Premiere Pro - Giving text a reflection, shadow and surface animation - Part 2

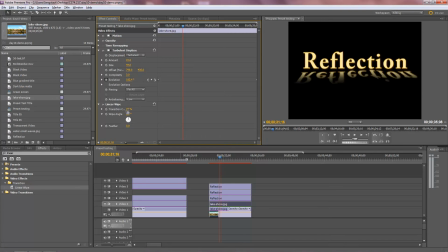248s
Now we got it's been transitioned so much that I'm actually losing the picture.
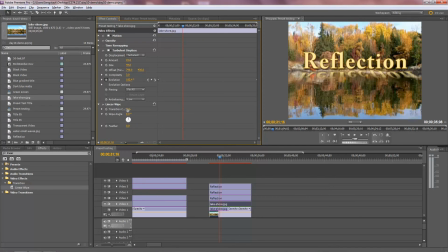255s
I'm back. There we are. Try it again. Computer's kind of getting pushed here, all these little things going on.
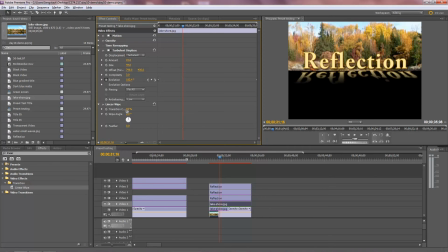262s
There's that. And now we're getting close. So I'm going to maybe change it to like 35 or something like that, or 30, and see what we got. Let's go back to 35, see how that works. Okay, and I'm going to feather a little bit, see how that affects the overall look.
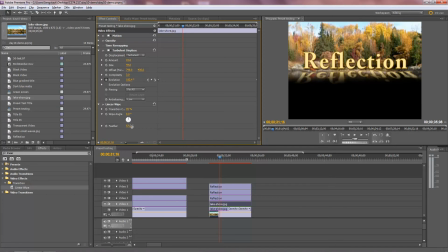281s
It's going to work okay, I think. Let's see here. I'm going to take this guy maybe down to 33. Try that, like 30, 20, 37. Let's try that one.
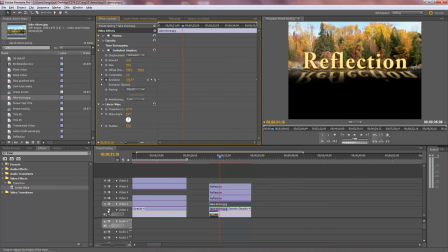298s
There we go, that works. Now turn on the bottom line again, see how that looks. The bottom image.
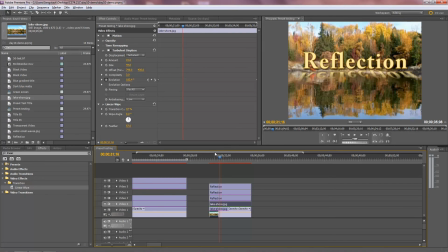305s
Yeah, okay, so now we've got the reflection. Let's see how this thing looks now.
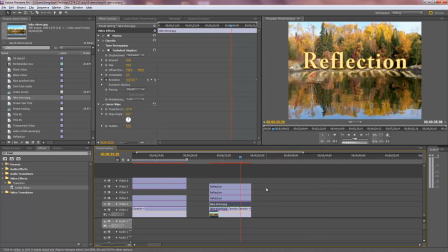319s
Yeah, that works. So, we got the water reflected. We got the, whoops, the things look like they're still moving around, but it's just the computer settling down here. Let me get this thing settled down again.
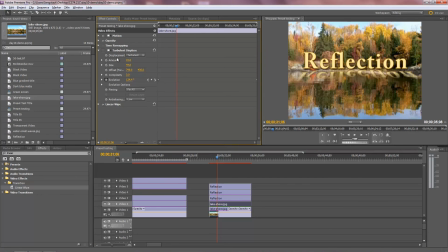333s
I think I see what I did there. I copied, let me turn that off now. Here we go. When I copied the clip, I also copied turbulent displace. That was a mistake. So now let's see what it looks like. Excellent day. Now it's working the way it's supposed to work. Okay. When I copied the clip, I also copied the effect that was on the clip.
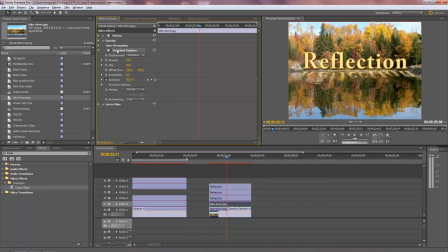352s
So I just turned it off, or I could delete it. It could go away. Okay, one last little thing. We need to have this word reflection actually sort of blend in with the water. That the reflection, I think, is that track there. Let's see. Nope, that's the drop shadow.
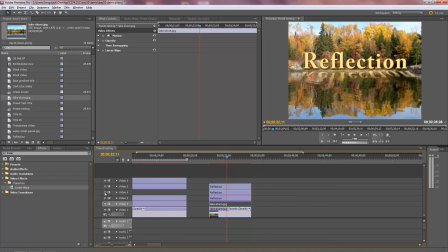367s
Let me see here. Which one's the reflection? You? That's the one. This guy is the reflection. I need to have it blend in with the water, and to do that I need to use blending mode inside opacity, this new thing in CS4, also in CS5 of course, and there are many different blending modes.
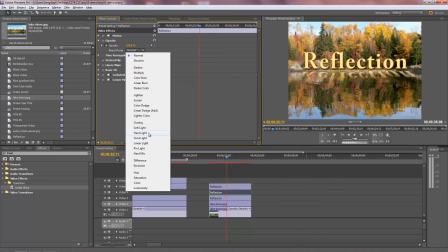385s
If you work with Photoshop, you know about these guys. I like overlay in this particular case.
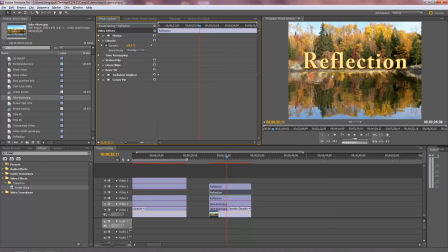389s
It tends to work pretty well with the surface and makes it look like it really is reflecting on the surface. So there, folks, is what you how you create the reflection, drop shadow, and reflective surface, and animate the surface and animate the reflection and have the reflection blend in.
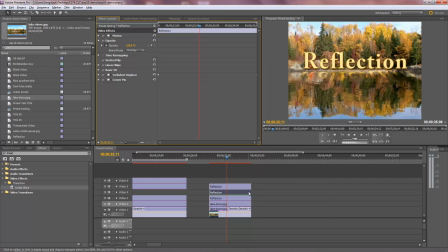407s
Basically, I've got three text layers. One's the original, one's the reflection, one's the drop shadow. And then I applied the turbulent displace to create the animation here. I used two versions of the image because I wanted to make sure that only the reflective surface was animating. So I used linear wipe
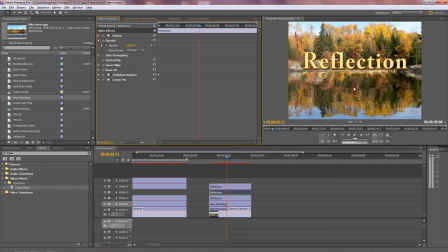428s
to reveal the undisplaced one here and to reveal the displaced one down here. And then we applied a little blending mode, overlay in this case, to have the reflection look like it's actually on the surface rather than sort of hovering above it. Hope this helps you guys as you do your homework. See you later.